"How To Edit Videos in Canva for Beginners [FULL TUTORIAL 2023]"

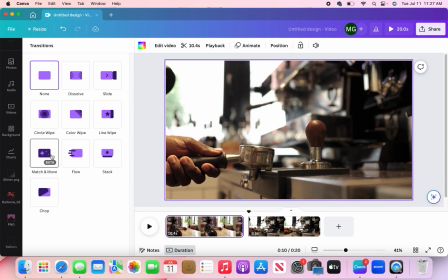I've never seen this one. I like that.
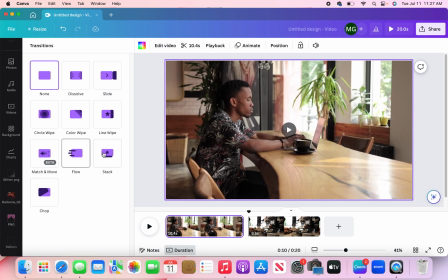Match and move, flow, stack, and then chop. I like dissolve. So I'm going to go ahead and do dissolve. And so Canva gives you the option to kind of edit the duration settings.
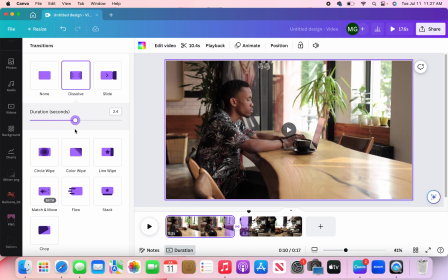So this means how long the transition will last in between both clips. So another cool thing I would like to show y'all is this little arrow right here.
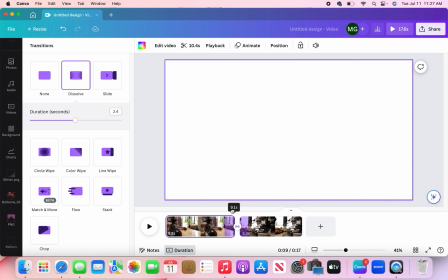So say if I just want to see where the transition happens, as you see,
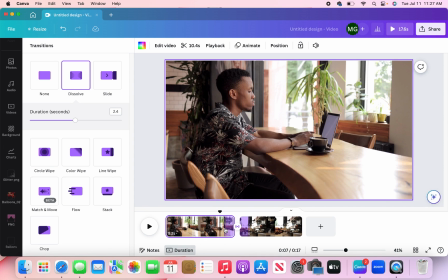the transition is now in purple from where it'll start on the first clip to where it'll end on the second. I'm going to drag this and then hit play and it'll start at the end of the clip.
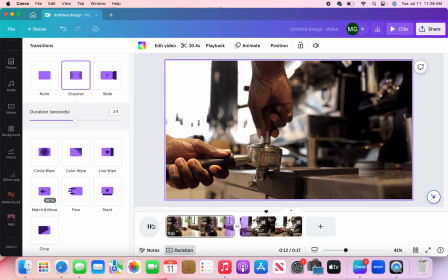And that is the transition. The transition is a little bit long for my liking, but again, this is just an example.
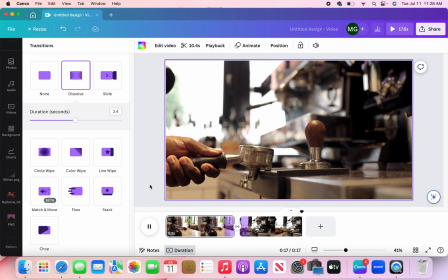So I would tell y'all to go ahead and play with it,
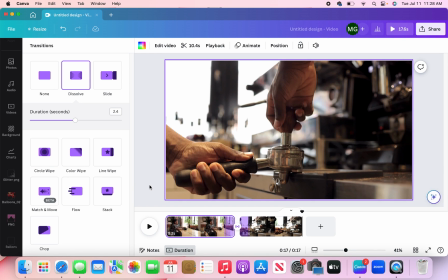play around in Canva to figure out which transition really will make your work stand out. One thing I really like and that I've learned from being on the TikTok platform is to switch up your transitions, right? Every two clips don't have to have the same exact transition. Switch it up.
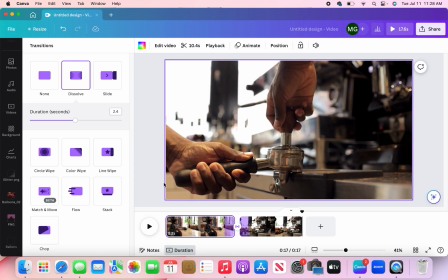You know, it gives the viewer something different to look at, and that keeps them a little bit more engaged for a little bit longer.
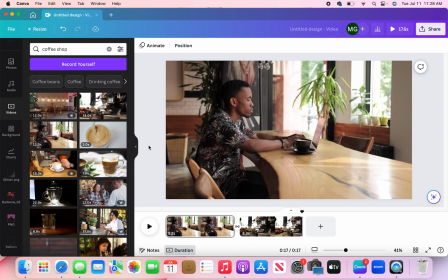So that's just a helpful tip. All right, y'all. So let's say I want to add some text onto my screen. So you can either hit the T button on your keyboard to pull up a text box, or we can go back over here on the left-hand side and scroll up and then click on text and add a text box.
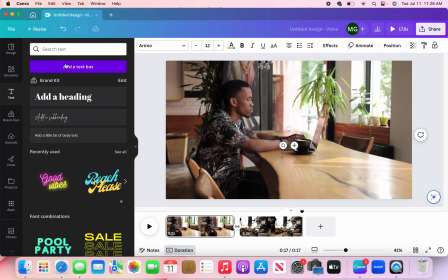Whichever is your preference, I like to just go ahead and hit the T. All right, so my text box is now pulled up. I'm gonna go ahead and just up the font so we can be able to see what we're looking at.
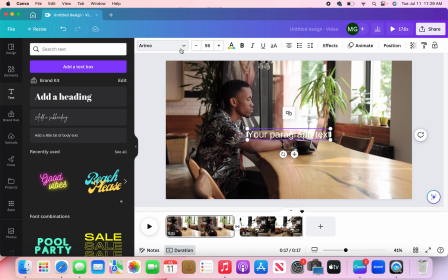So let's say I want to add some text. So let's say, welcome to my shop. And I want everything to be aligned to the left. So let's do this.
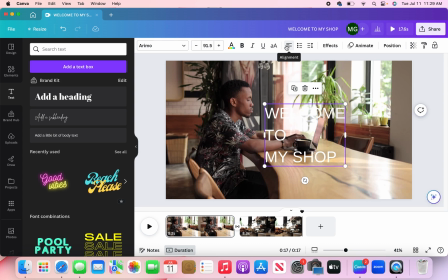I'm gonna go up here to alignment. Then I'm just going to click that so everything is on the left-hand side. And so this font kind of blends in with the background. So I'm just going to change my font to something a little bit bolder.
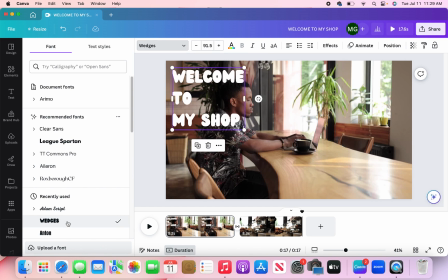What does wedges look like? No. I like this. So let's just open it up just a little bit.
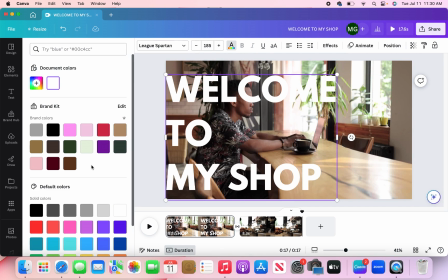All right. So let's change the color to something that'll stand out a little bit more.
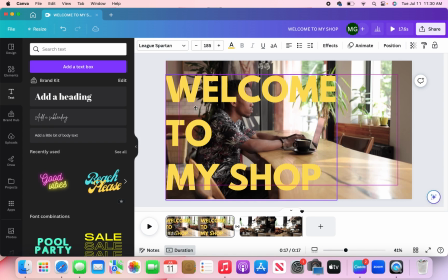Welcome to my shop.
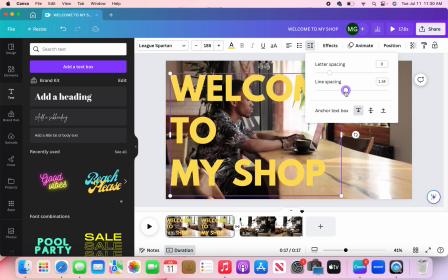I'm gonna go up here and click the spacing button, and I'm gonna go down here to the line spacing just so that everything is kind of nice and compact.
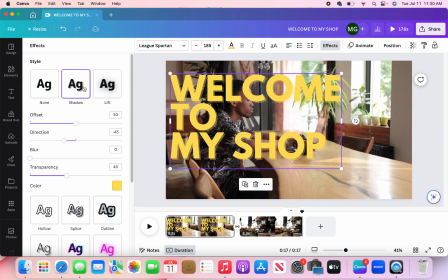So I'm gonna go to effects, maybe add a little shadow just so my letters stand up off the page. There we go. I like that. So, all right, so we have some text that we added.
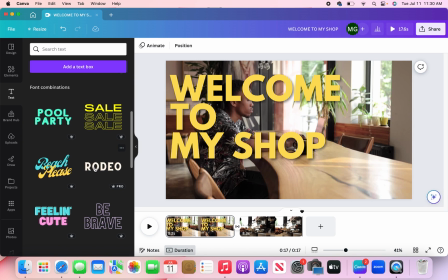And again, you already know Canva has these prepared fonts that already are designed and color matched. So you don't have to do all this work. You can really just go over here and choose one of the font combinations. So here's the font that I created. And let's say we want to go ahead and add some animation to this text, right?
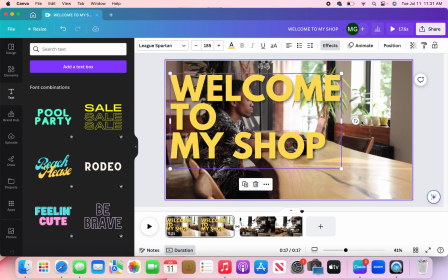We don't want it to just be stagnant, let it sit there. We want to add some character to it. So I'm going to go over, I'm going to click on the text I just put onto my screen. And in the top right hand corner, it's going to say animate.
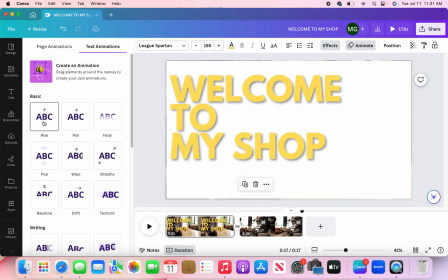I'm going to go ahead and click that. And from here, you can do rise,
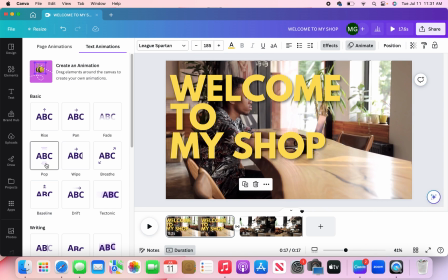pan, fade, pop. There's so many.
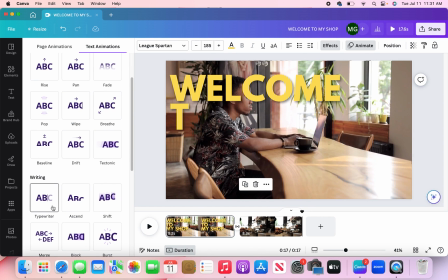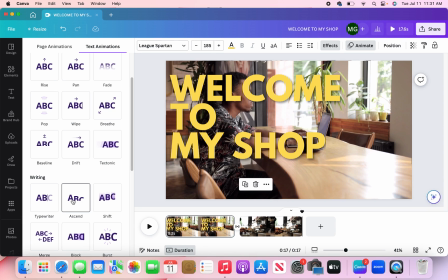I like this. So what I'm going to do is I'm going to do the ascend. Let's see what merge looks like.